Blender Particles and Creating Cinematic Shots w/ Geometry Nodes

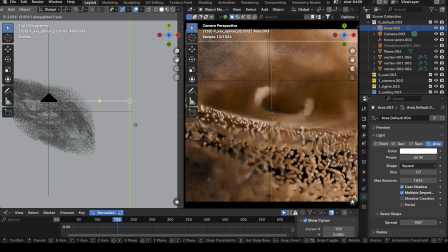1238s
Back. Okay. Maybe back here.
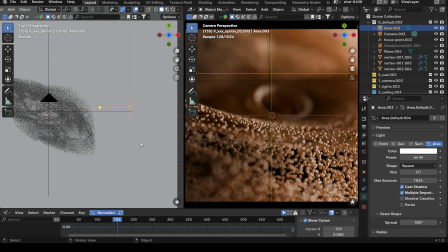1244s
Yeah. Maybe not, actually. Yeah, see, this is how look development works.
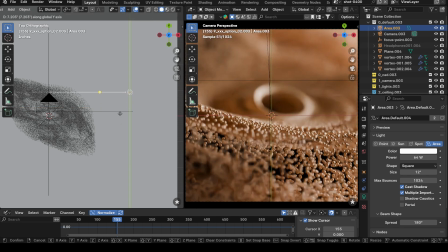1251s
It's like, okay, making decisions. Do I like that? Do I not like that? And then all of a sudden your mind changes in 5 seconds.
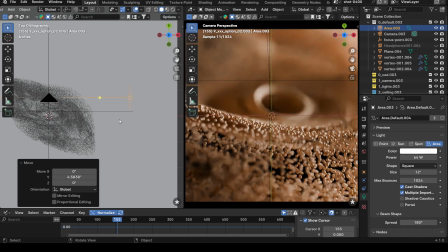1258s
So I think I'm going to go with something like this here, and then maybe pull it back so that it's not so bright.
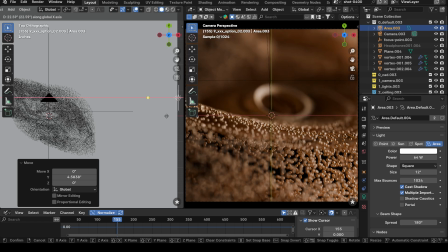1267s
So we're just going to continue pulling back a little bit. Yeah, see, I like that. That's nice. That's nice.
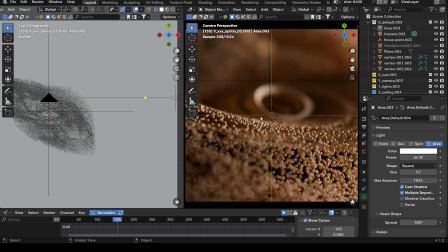1274s
Okay. I'm going to go with this. So here we go. We got a new shot, right? And then I can also, since this is a particle sim, I can start scrubbing through.
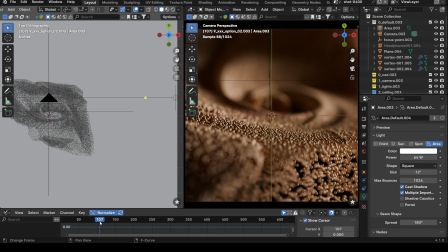1283s
I'm going to get some different results now, right? Look at that. Look at this shape in the foreground now.
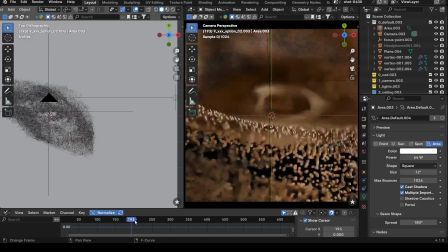1291s
So I can just scrub through and find something that I really, really like.
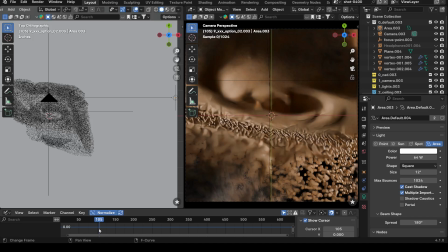1298s
So I think I'm going to go with something right about here. That is cool right there.
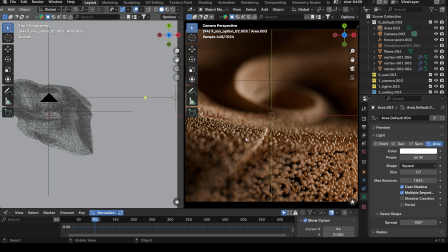1305s
I like that. Look at all these shapes. So yeah, I'm going to go with that. I like that. Maybe back 1 frame. Nope. 93, 94. Let's go with that. So cool. I like this shot. So I could just do a simple render.
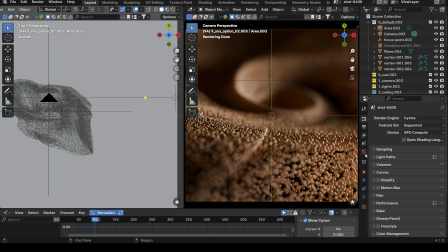1321s
I know we're rendering in the viewport, but I'm going to set my light paths, sampling, viewport, render. What's my denoise set at? I'm going to set it to optics.
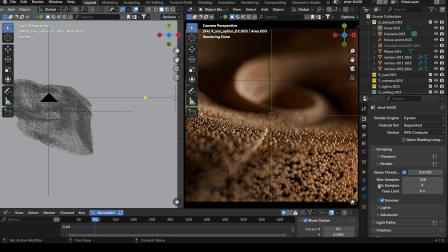1337s
And then maybe just 128, something simple, quick, easy. Oh, the earphones are still there. I forgot to turn it off for the render. So let's turn off the earphones and then hit render.
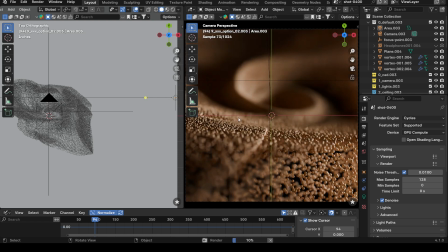1354s
So let's see what this looks like. It's going to be a quick render. Pull back. So this is it. So the render's done. It's about to denoise it real quick. And that's it.
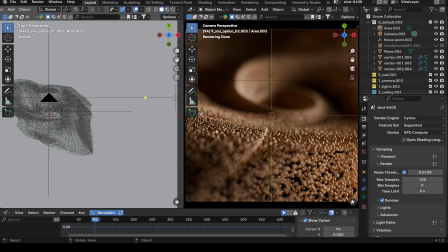1371s
So you can just do some cool look development shots like this, just using particles, importing an Alembic mesh, adding a light, some cool depth of field. Make sure you use a high focal length on your camera, like 135,
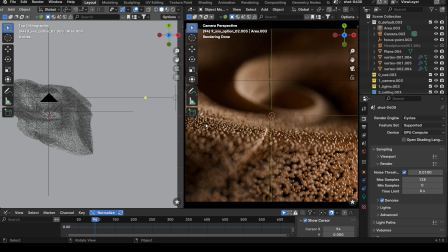1387s
85, 120, 180, 200. And the benefit of that, the reason you want to use a high focal length is because when you have a high focal length, it presses things together. So if I was to use like a 24 millimeter, I'm not going to get this look because
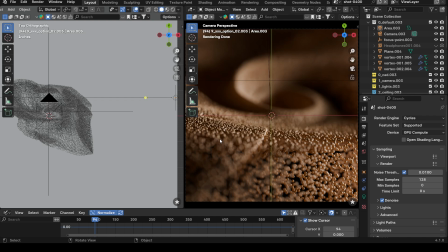1405s
in the physical world, when you're using wide lenses, you get less depth of field, even though you're like at like 1.8. But when you're using high focal lengths, like 50 and above, now you're starting to press the background and foreground together.
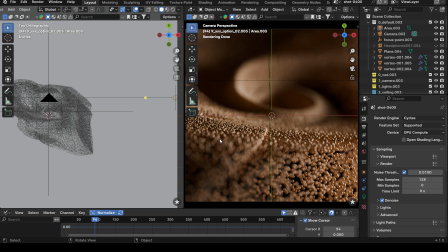1422s
They start to compress together. You can look up charts like this online and find stuff like that, and I'll show you how this stuff works. But the higher the focal length, the more depth of field you get in your shots, basically.
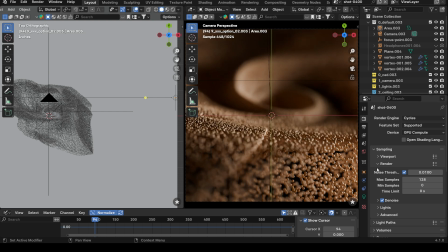1435s
So usually cameras are about like good depth of field is like a 1.8 lens, a 1.4. That's when you see those high bokeh shots, And then like even 135, you can even use like a f-stop of like 2.8 instead,
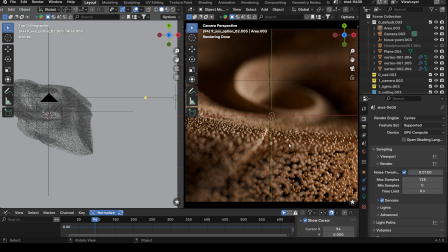1455s
So it's all about the focal length. It compresses things together, and then that depth of field really starts to work, So it's a different way of doing things.
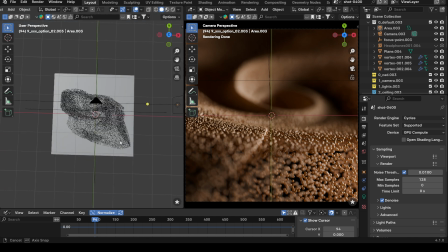1464s
Sometimes most CG artists, they want to jump to like using these real wide lenses,
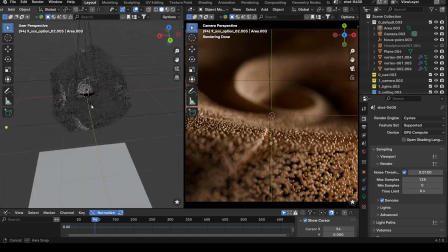1469s
but I would implore you guys to use something where you're at a higher focal length instead,
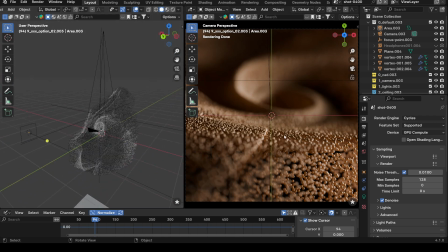1475s
because now you're pressing all these things together, and now you can make these really cool compositions, and it's just working in an abstract way when you're using these particles.